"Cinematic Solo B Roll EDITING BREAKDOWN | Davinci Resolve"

This video is long overdue, guys. I know, and I'm sorry. Some of you have been asking for this video for weeks now, but it's finally here. A quick editing breakdown of my last solo B-roll that I shot a few weeks ago, I think. This solo B-roll.
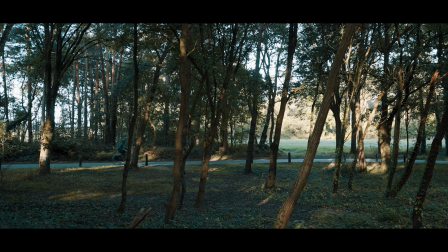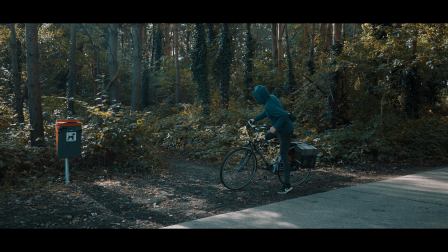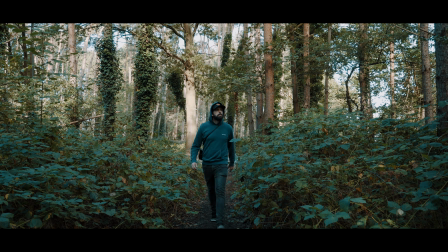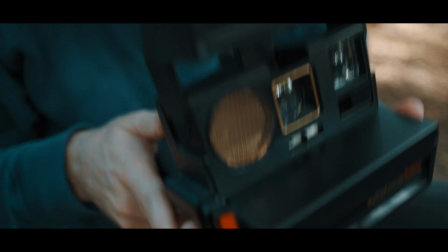So, you guys probably know by now that I don't like complicated edits or crazy special effects. Less is more, and just like my other edits, the secret is in the sound effects and some simple editing tricks.
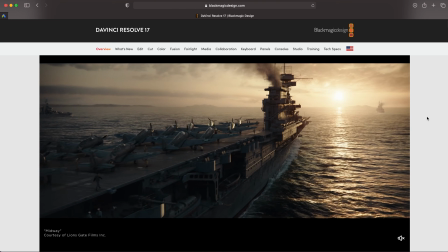70s
I edit in Davinci Resolve, but you can do this in Premiere Pro, Final Cut Pro, no problem.
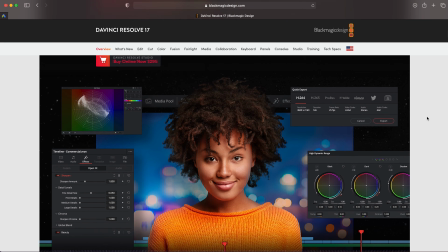76s
And even in some more basic editors, it shouldn't be a problem at all. Okay, so first of all, I made fast cuts because it's a short sequence, and if you keep the shots too long, then well, it doesn't become boring necessarily, but it changes the whole vibe of the sequence, and I wanted it to be an upbeat sequence, you know what I mean? And that also means that I had to use an upbeat song, of course.
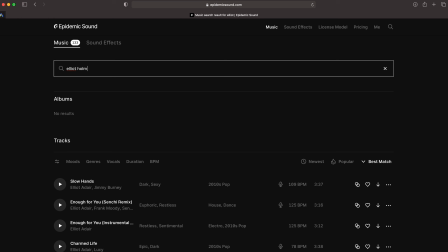99s
It's a song that I found on Epidemic Sound. There's a link in the description, you can get free music for 1 month.
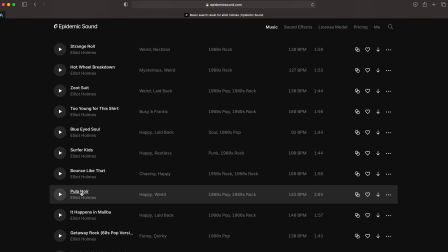105s
And of course, the music is the base for this edit.
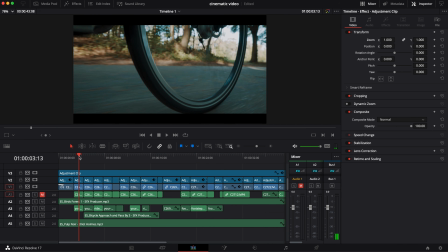109s
First, we have the intro of the sequence, and that's actually my favorite part because I used a simple but super cool editing trick.
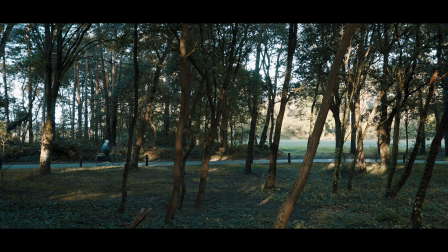117s
The idea is to cut close-ups in between the wide shots, so wide, close,
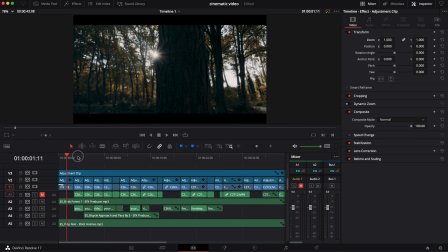123s
but pay attention to the sound because that's where the real magic happens. You can hear the sound of a moving bicycle during that whole intro, but every time I cut to a close-up, the volume goes up, and it's also a slightly different sound effect because you can hear more of the mechanical parts moving, you know, because we're so close to the bicycle, and it makes everything a more immersive experience.
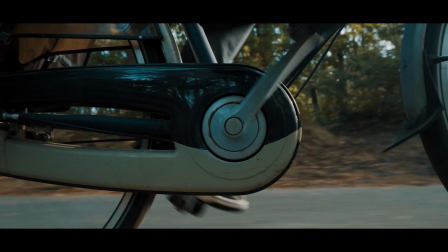And it's super simple, right? Just make the volume go up every time you cut to a close-up.
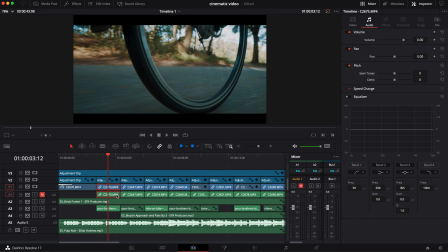161s
And ideally, you should also change the sound effect. And the cuts themselves are super simple, always on the base of the music.
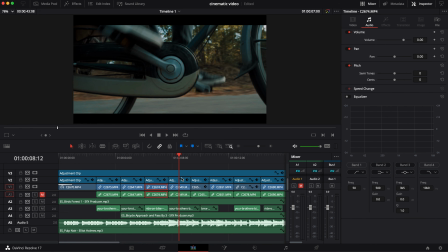169s
The clips are the same length, except here.
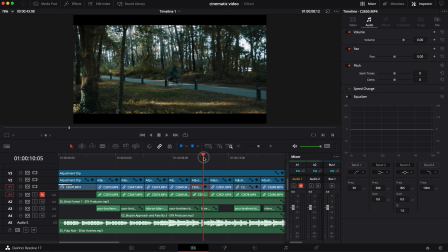172s
It just felt a little bit better to make this one a bit shorter, but this is also where I used another super simple editing trick.
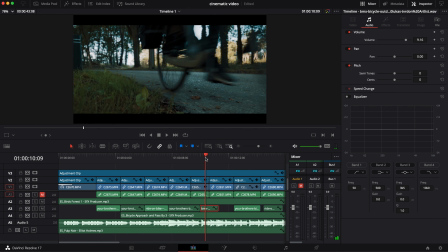179s
To make this cut smoother, I added the sound of a bike passing by. You know, that whoosh. And it's right on the cut, so you get the feeling that the bike is passing by,
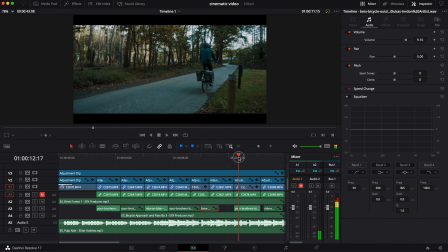189s
but it also almost feels like the camera is moving with the bike, even though it's just a hard cut.
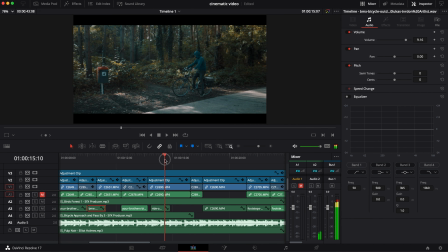195s
And then I arrive with the bike, and you can hear a sound effect of a bike skidding on gravel. I throw the bike on the ground, and then I'm walking on that path into the forest.
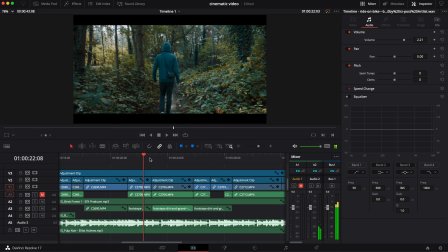206s
And it's the same as the intro. There's a sound effect of footsteps, and the volume is louder or lower depending on the shot.
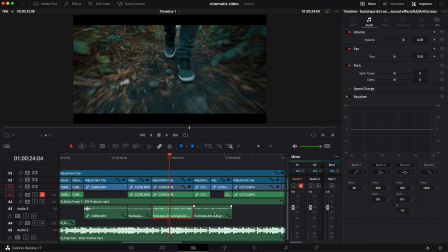214s
When it's a close-up of my feet, then the sound effect is at its loudest, and the other shots are lower. Then I arrive at that open space in the forest.
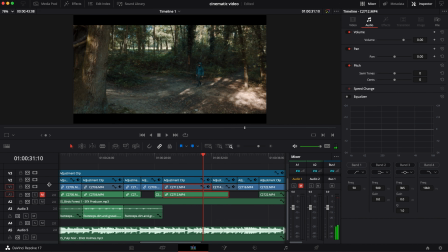223s
Here I added some digital zooming because, you know, I was filming all by myself, so it's an easy way to add a little bit of camera movement. I've also added those black bars at the top and the bottom, and that's not to make it look more cinematic. No, it's because I wasn't happy with some of the compositions because, you know,
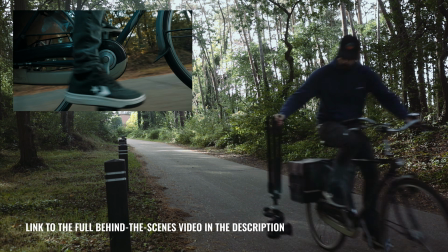243s
I was filming by myself while riding the bike and it was difficult to get a nice composition sometimes.